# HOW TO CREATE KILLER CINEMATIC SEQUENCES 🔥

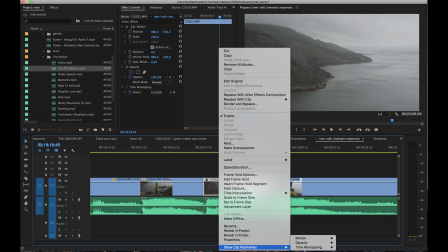So all I'm going to do is go to show clip keyframes, go to time remapping, click on speed,
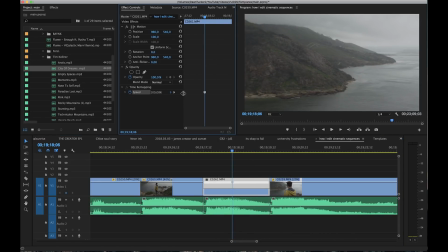and then I'm going to click on the speed keyframe over there and just drag that out a little bit. And then from the start we're going to have 100, and then we're going to drop it down to around 40%,
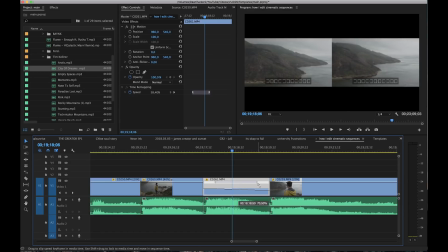just because I think this was 60 frames a second if I'm not mistaken. We will see now how this looks.
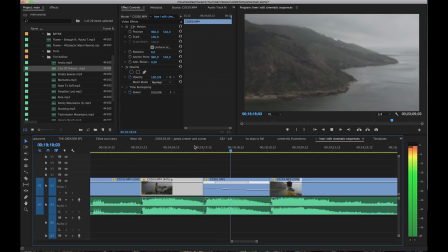So just pull that out to fill the gap, and we play that. So I'd like it to slow down a little bit quicker.
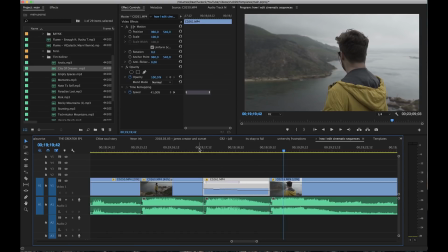You can just drag that over to the side.
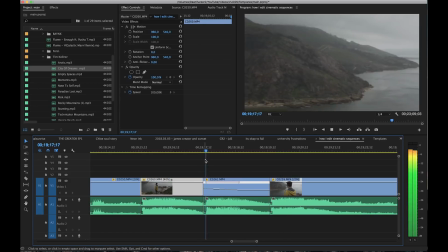So in my opinion, it's still a little bit shaky, as you can see.
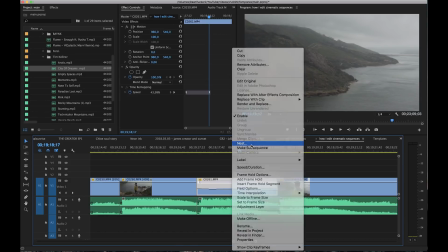So all I'm going to do is right click on nest, and just say, as you can see,
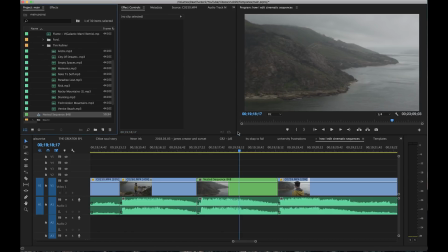I have 850 nest sequences already, which is pretty crazy, but it's okay. Go over to your effects tab and then drag on your warp stabilizer. You can just search this if you don't have it saved in your custom thingies,
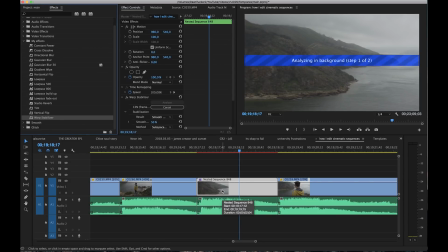if you don't have it saved in your custom presets, and just drag that onto the clip, and then this will stabilize it for you.
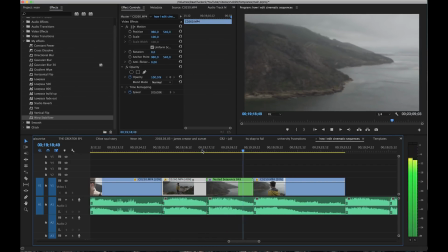So once you've done that, just go back and play the clip again. You can see it's a lot smoother and that looks much nicer, and then it cuts onto the next clip.
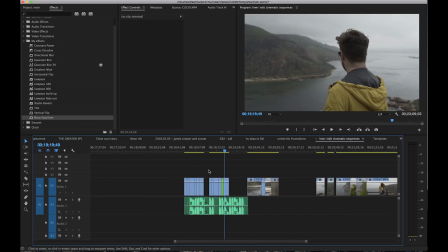So that's all good. I'm going to carry on editing this stuff. Obviously we can add a lot of different effects to this whole cinematic sequence. I don't want to make this video too long, but you can get really creative with it and do pretty much whatever you want to, whatever you can envision.
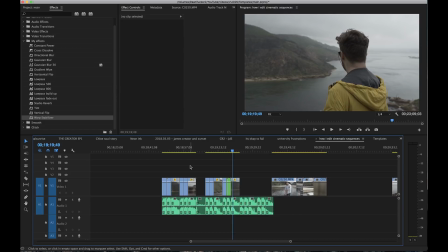There's probably a tutorial for it on YouTube, so just go nuts and create something epic.
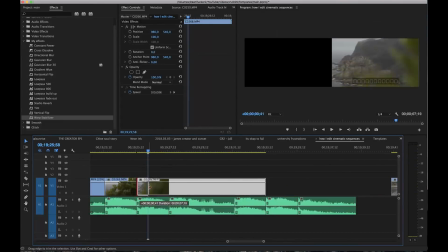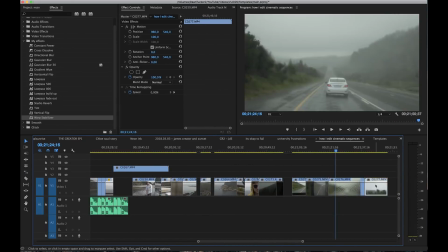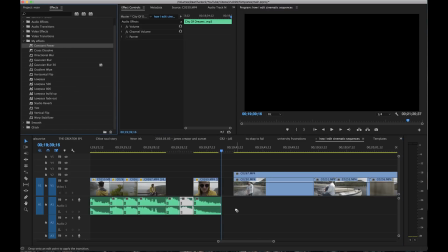So just to end off the song over here, I'm going to add on a constant power effect, and that literally just fades out the audio to silence.
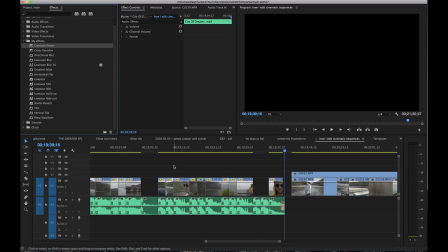And I just wanted to comment as well on what clips to choose for your cinematic sequences.
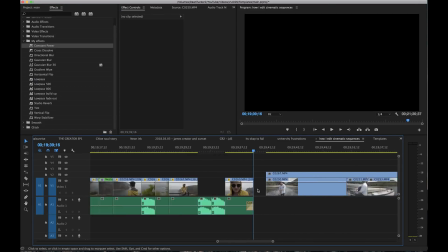I mean, a lot of it really comes down to personal preference, and I can't really tell you from a tutorial point of view on what clips to choose. It really just does depend on the music and the caliber of clips that you do have available.
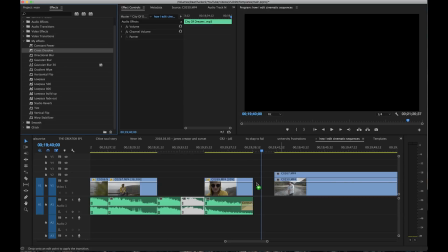Another thing that I'm going to do is just add on a cross dissolve, and that'll just fade the clip to black as well as the music fades.
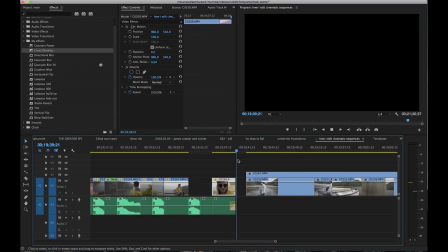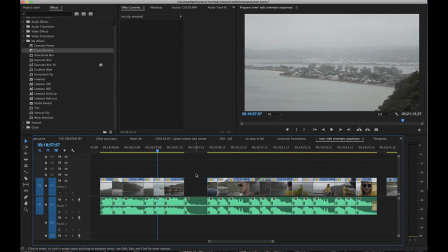I do think it's good to add some kind of story into your cinematic sequence as well.
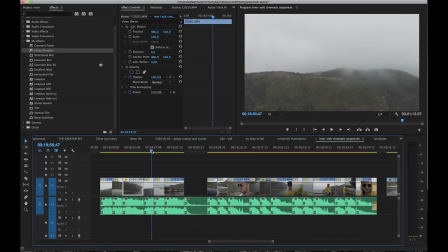So obviously with this one we kind of introduce the landscape, give an idea of what we're going to be seeing in the cinematic sequence,
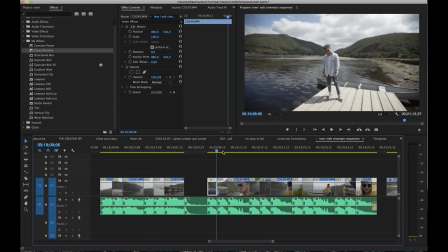and then when it drops we show the story of Matthew kind of traveling through these different places.
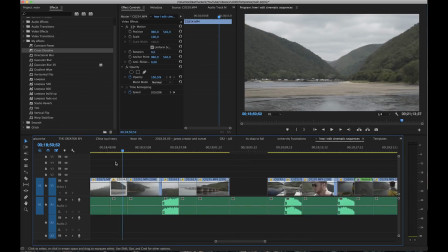Going on to a bit more of the technical things, just some finer details.
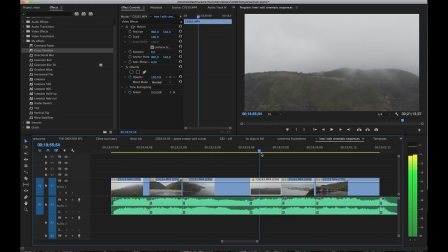What I'm going to do is I really like how this shot transitions into the next one, and I'm going to speed ramp this into the next one.
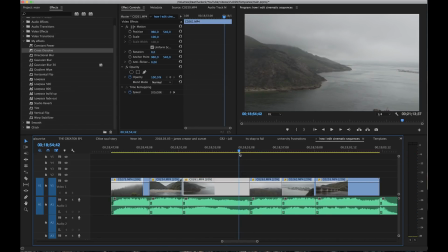I'm going to make a whole nother tutorial on speed ramping, so please don't ask too many questions down in the comments below on this. There are other videos on YouTube, so I'm going to do this pretty quickly. It's the same as the other one that I did earlier. So all you have to do is say time remapping, click on speed, go to the middle of the clip somewhere, drop a keyframe on there,
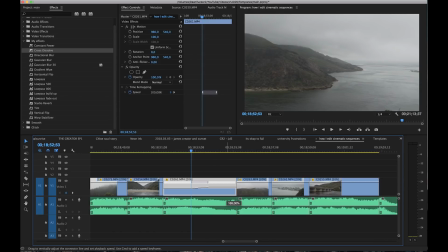open that up, and then all I'm going to do is ramp that up probably to around 250%,
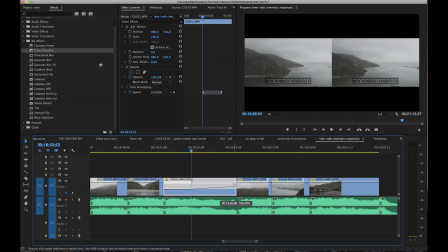drag that out a bit further and fill in the gaps, and maybe do that a bit more.
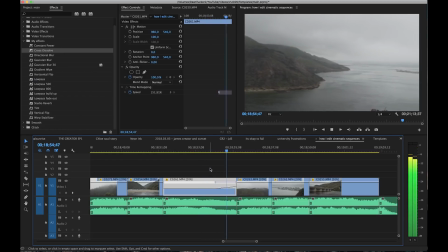And then we can see at the end how that speeds up into the next one ever so slightly.
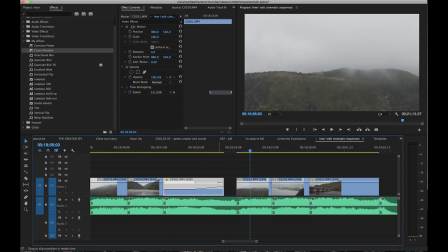I might actually make it a bit more just so it speeds up a bit quicker. And then going on to this clip, I'm gonna bring up the speed in the beginning and then slow it down just so it's a smoother transition from the clip before.
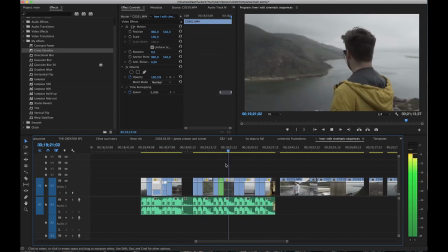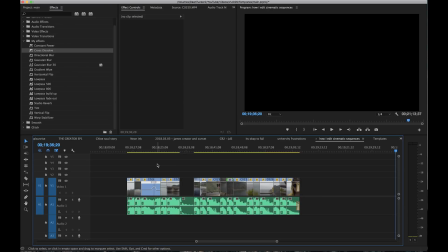Alright, so now that we have our cinematic sequence sorted, all we have to do next is color grade this.